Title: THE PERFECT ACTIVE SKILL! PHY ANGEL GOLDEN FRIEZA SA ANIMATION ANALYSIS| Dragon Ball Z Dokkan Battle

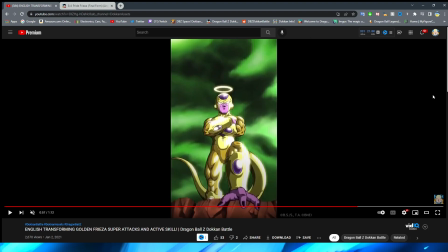(19:27)
shine oh they nailed it literally got it perfect like
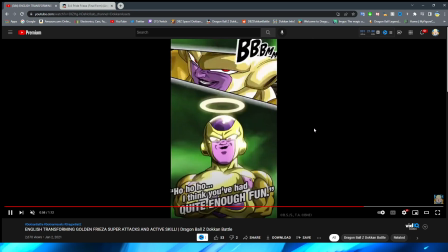(19:32)
he literally looks so shiny this is a really good shot as well even
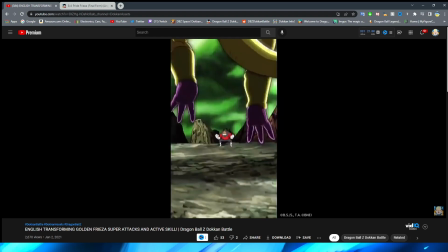(19:36)
though it's just a zoom in of a png i still think that they got freeze up really well this is also
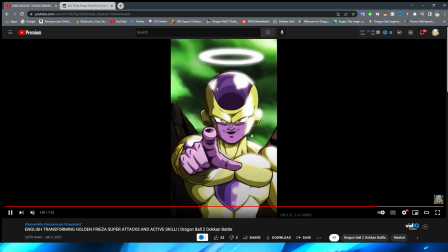(19:42)
a really cool shot here obviously people really like
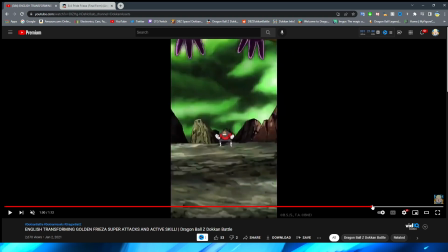(19:46)
this angle in movies and shows and stuff i know i've seen this angle a lot where there's like the enemy character in front of them and you're kind of looking like from the ground between the legs of the person who's standing right in front of you i think they did a good job with this for sure the like even golden gleam is present on this section too the one thing that is a little bit
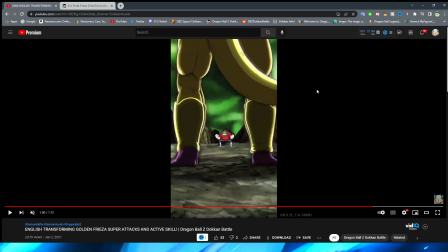(20:05)
unfortunate is they do use a little bit of fade here you can see that in these like in between frames when they're kind of getting freeze a landing a little bit right you can see look at that big chonky leg right there that looks so weird pause like that it's a little bit
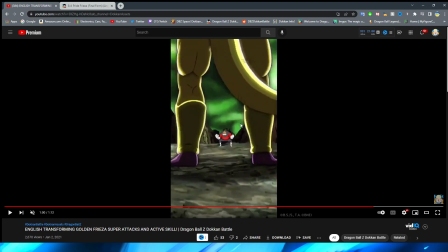(20:19)
less noticeable in full-time speed especially since it's so quick and it's such a minimal thing but again it would have been nice if they would have just added more frames
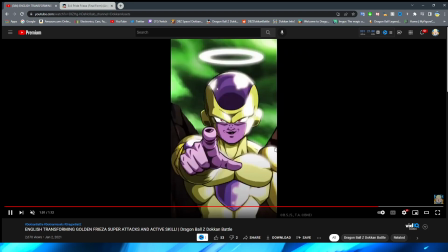(20:27)
i do like that they have his tail animated a little bit though um definitely gives that animation a little bit more life rather than his tail just
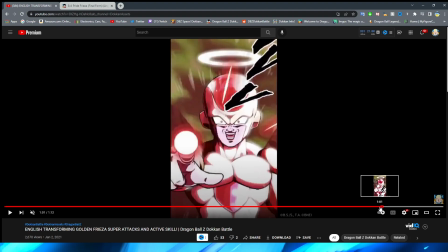(20:34)
sort of standing there this section is really cool uh this does look a little bit goofy in the slow speed with his face just sort of
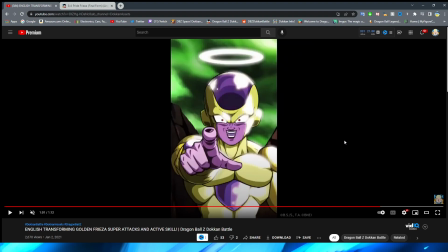(20:41)
fading in but it looks okay in the um full time speed i think that's an example of where the fate is okay and it looks good um and
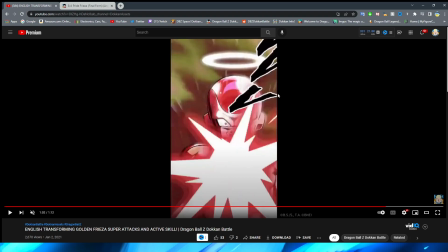(20:49)
then we have the death beam the way that it's fired off looks good the red look on frieza also looks fantastic too i think they
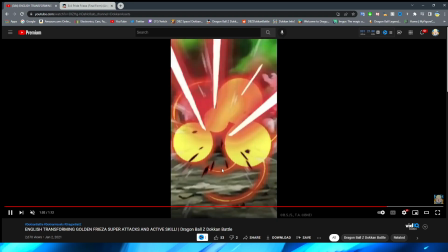(20:57)
did a great job shading this part as well obviously the minimal hand movement as well to kind of go like you know just like he's firing him off randomly and
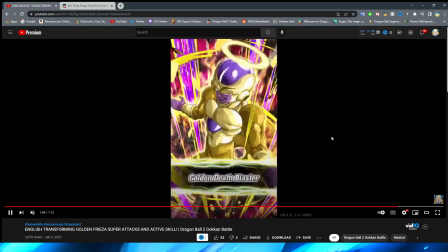(21:05)
as well emphasizing that by the way that the key blast look here very very nice job then we have the card art come
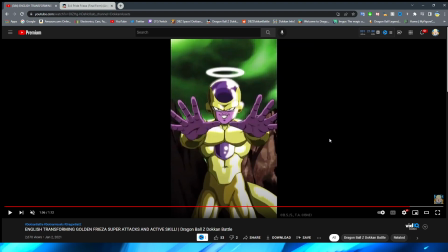(21:14)
in here before we have him raise his hands here which actually this section with the hand raised i think is animated
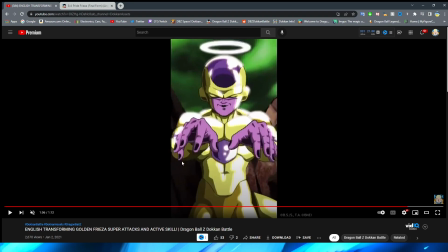(21:22)
pretty well does he have wait one two three that looks really weird with the way that his fingers are he has one two three four five fingers but it just looked like
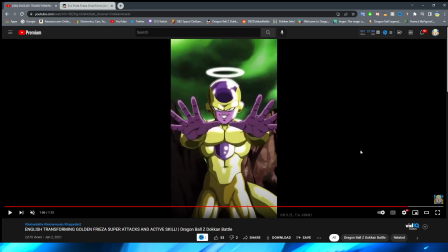(21:30)
so trippy to me i don't know why but obviously we have him um change his expression a little bit and lift his hand that section definitely looks good as well i will say though this is one of those times where i was talking about before how frieza's expression does look a little bit
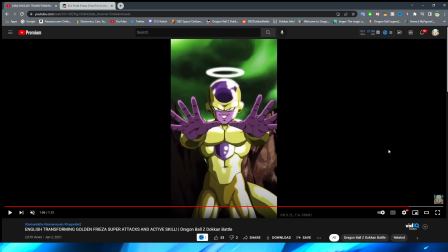(21:46)
weird like it's still sinister and it's still believable that this is frieza but something about his expression here definitely feels a little bit off it's a little it's just a little bit a little bit weird i'm not gonna lie it just feels a little bit off for sure all right so then we
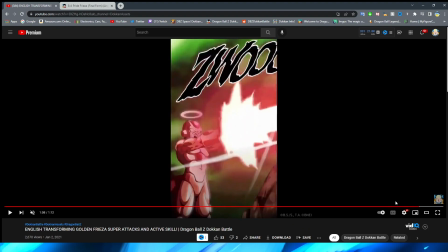(22:01)
have the final key blast form again looking fantastic in the way that they view the lighting for this section i
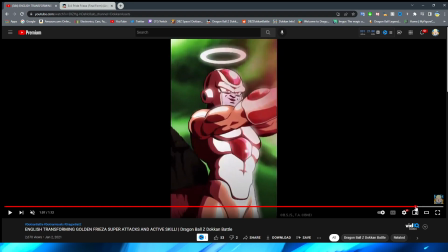(22:09)
think that frieza himself looks really great this shot where they have it sort of transition from the front here to the side here I think is also a pretty cool transition as well very simple but I think it's really effective and then obviously we have it
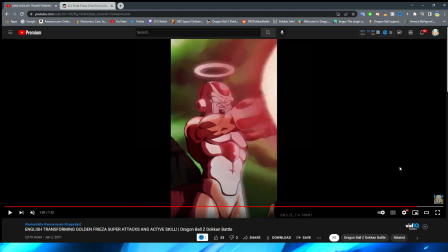(22:25)
pan to the side where Frieza's expression changes immediately I will say even in normal speed having this change from like one frame to another is a little bit weird that's one time where I think I would prefer the fade ironically enough but definitely not too bad and again i think the key blast here looks
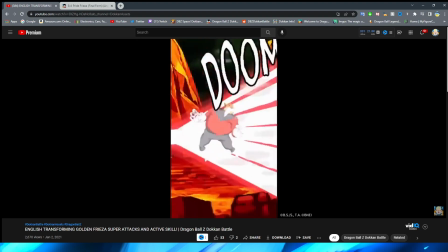(22:42)
great as well we obviously have this fly towards the enemy i love the orange scenery as well to sort of emphasize the color here
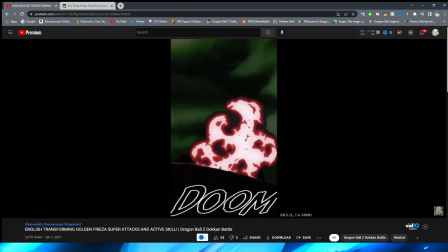(22:49)
and the key blast and especially this explosion effect holy cow look fantastic i love the way that the explosion effect sort of moves here and like dissipates
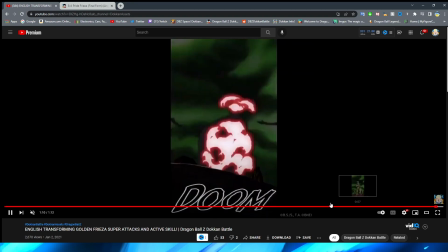(23:00)
like smoke that is really cool and very nice attention to detail as well
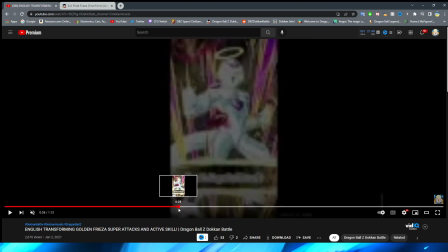(23:05)
but that is going to do it for today's video if you guys
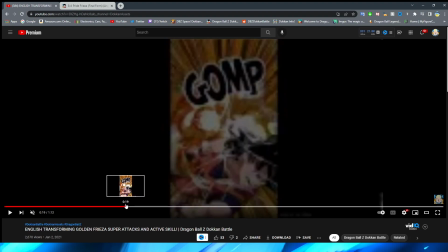(23:11)
enjoyed it don't forget to like and subscribe obviously your boy is trying to
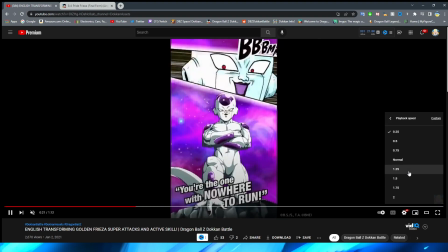(23:15)
get this channel more up and running so i would highly appreciate
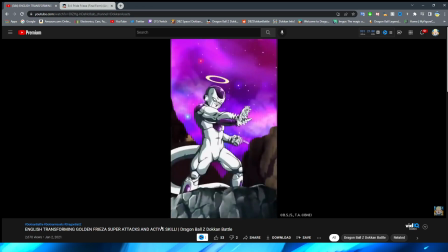(23:20)
it definitely more active skill and essay and all that good stuff analysis videos
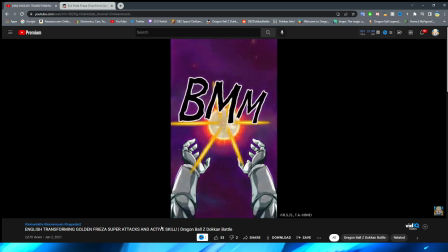(23:25)
coming your way and please let me know what you think of this units stuff